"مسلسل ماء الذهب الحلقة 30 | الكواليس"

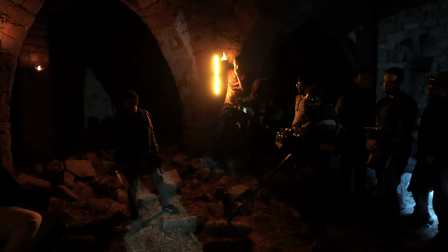المشاهد الليلية في الحاضر اعتمدت على الإضاءة الصفراء الطبيعية التي كانت في القرية،
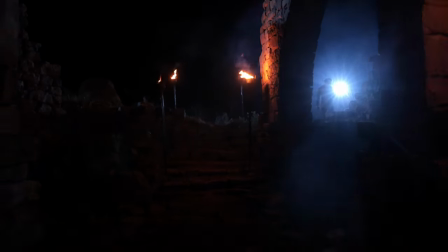بالإضافة إلى اللون الأزرق السماوي والذي يرمز للون وإضاءة القمر.
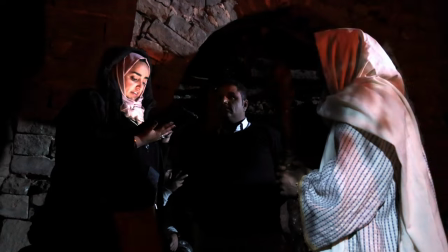يا الله ما في حد يقدر يعدي.
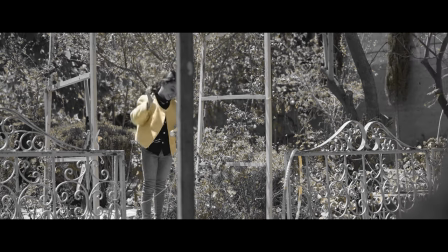مشاهد الماضي اعتمدت على تقنية اللون الواحد وكان طاغياً،
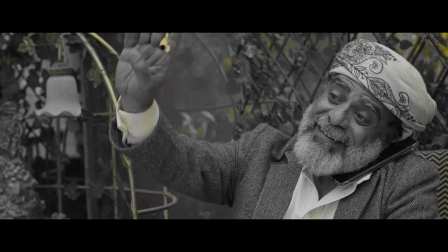وتم التعبير عنه بلون أقرب للذهب وقد كان الأصفر.
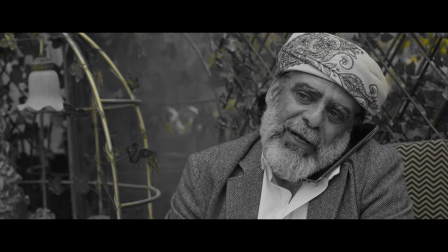بالمقابل انسجمت تصاميم الديكورات الداخلية وقطع الملابس
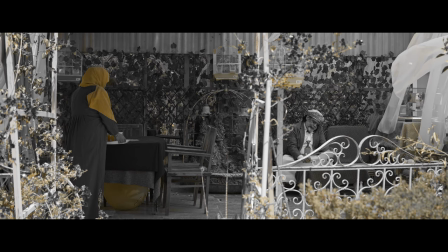والأقمشة وباقي العناصر الفنية مع هذا التوجه الفني.
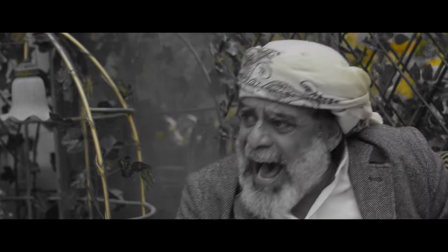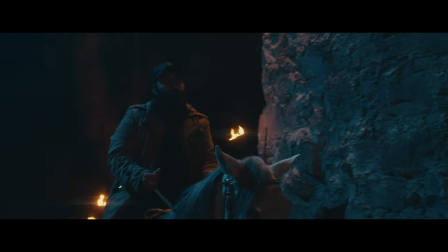تم استخدام تأثيرات خاصة للعدسة مما ساهم في إحداث سطوع وانعكاس لمعان الذهب حال تعرضه للإضاءة،
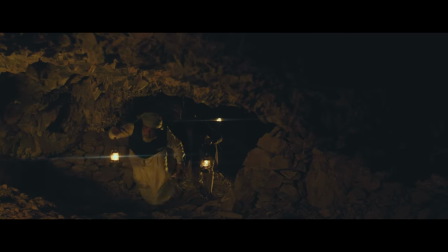وقد استخدمت العدسات ذاتها في تصوير المشاهد الليلية والنهارية داخل المغارة وكذا في بعض المشاهد الأخرى.
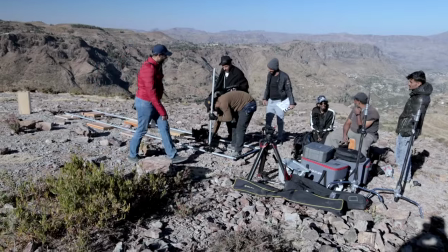أشعة الشمس كانت المصدر الرئيسي للإضاءة في المشاهد النهارية،
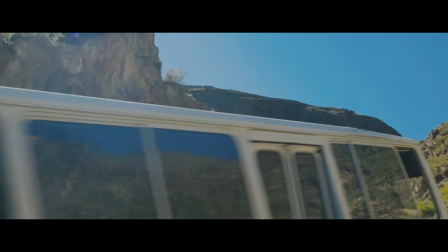وفي المقابل تم الاعتماد على ضوء القمر
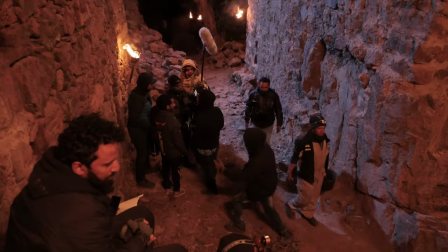والفوانيس والمشاعل المحمولة والمعلقة كمصادر للإضاءة في المشاهد الليلية،
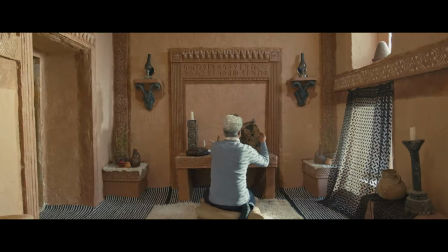كما استخدمت خاصية مصدر الضوء الوحيد في الكاميرا لإبراز جمال الطبيعة المحيطة.
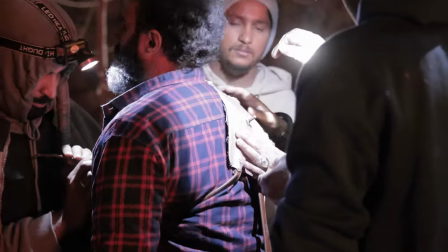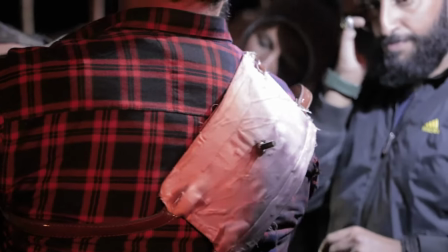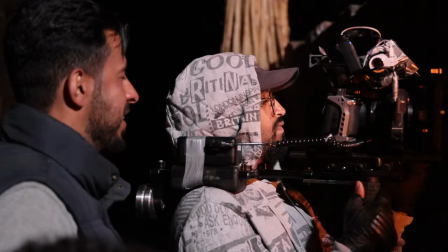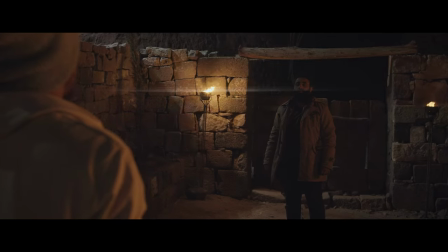خي طلع الجناحات يا مالك.
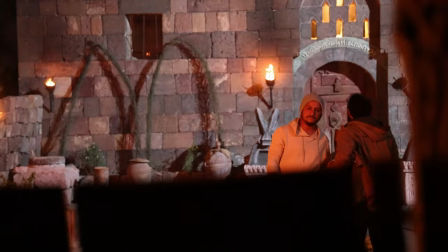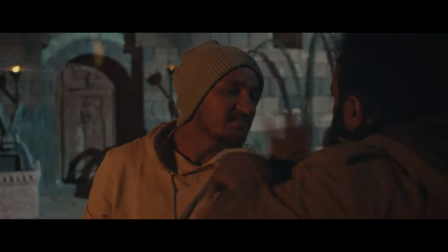خوف بنت توقع يكون سارق وبلا شرف. طلع الجنيهات قبل لا تطلع روحك، كما انت ما تعرفني.
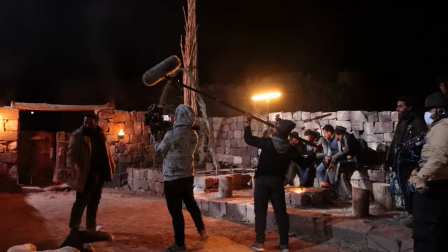وانت ما تعرفني.
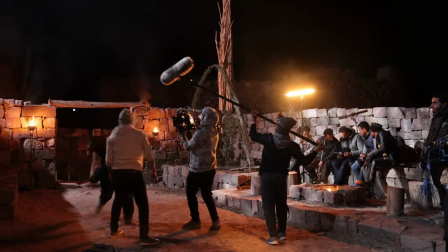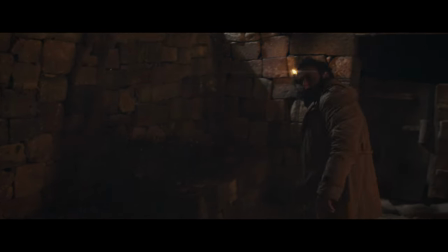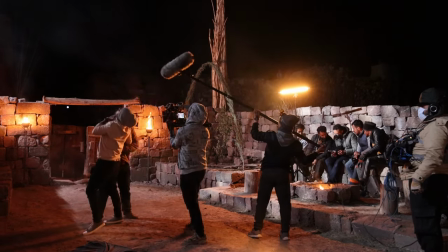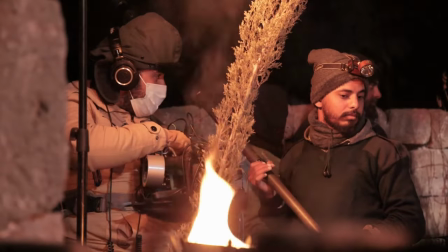انا اشرف منك، فاهم يا حيوان؟ أنا ما سرقتك، اللي سرقك هو.
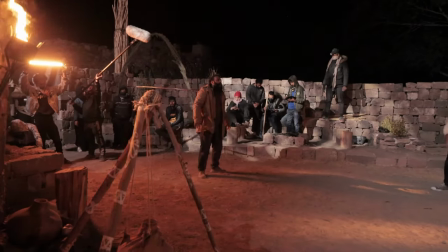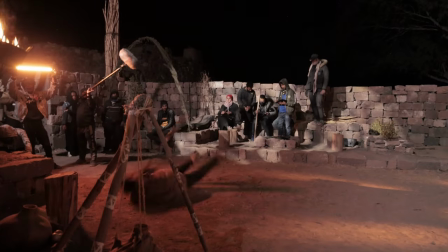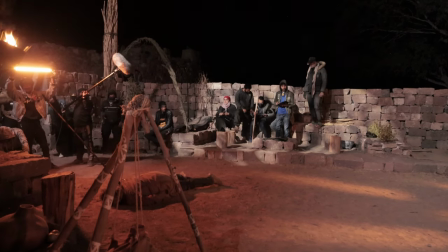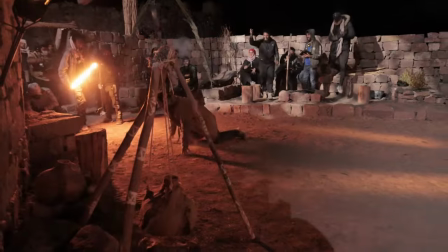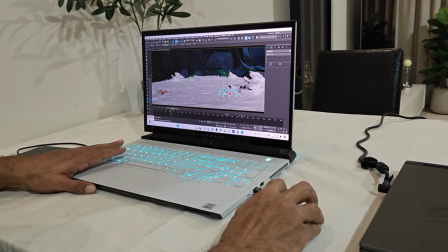تصميم الرسومات وبناء القوالب الثلاثية الأبعاد تم العمل عليها بواسطة برامج حاسوبية متخصصة.
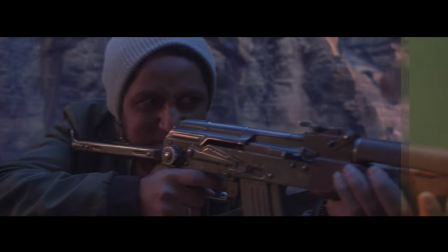لقطات ومشاهد الانفجارات وحذف وإحلال الممثلين وبعض العناصر الفنية،
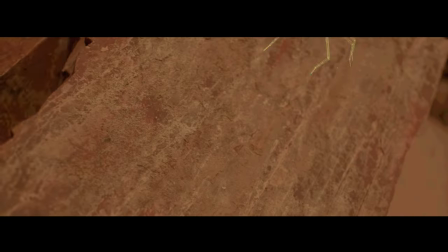إنشاء المنحدرات والهاويات وبناء الكهوف وهدمها
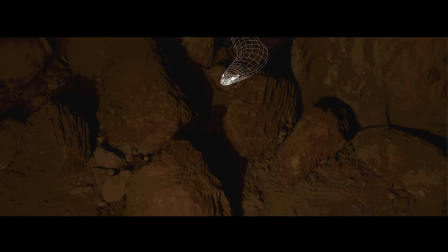ولدغات العناكب والتهامات الأفاعي
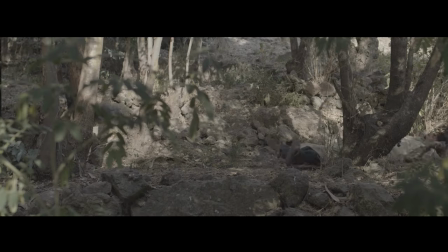ومشاهد التنكيل والمباغتة كانت نماذج لبعض تلك الخدع السينمائية،
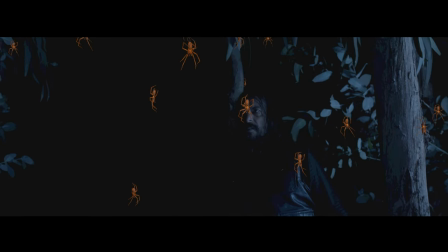والتي تجاوزت أكثر من 250 لقطة.
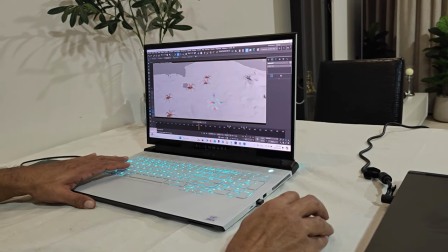تم العمل على إدراج بعض المجسمات الثلاثية الأبعاد في لقطات ومشاهد حقيقية،
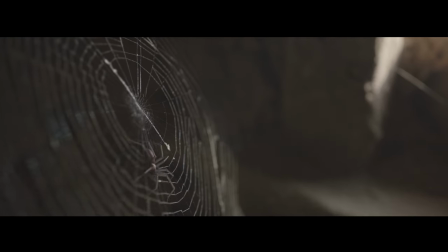وتم عكس ذلك في مشاهد أخرى، وتم إدراج المشاهد المصورة بشخوصها في إطارات المجسمات مع الحفاظ
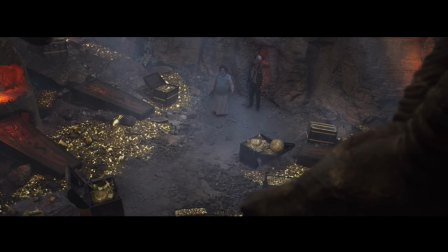على مزامنة الكاميرا وكذا الوحدة اللونية للمشهد وبنفس درجة الإضاءة.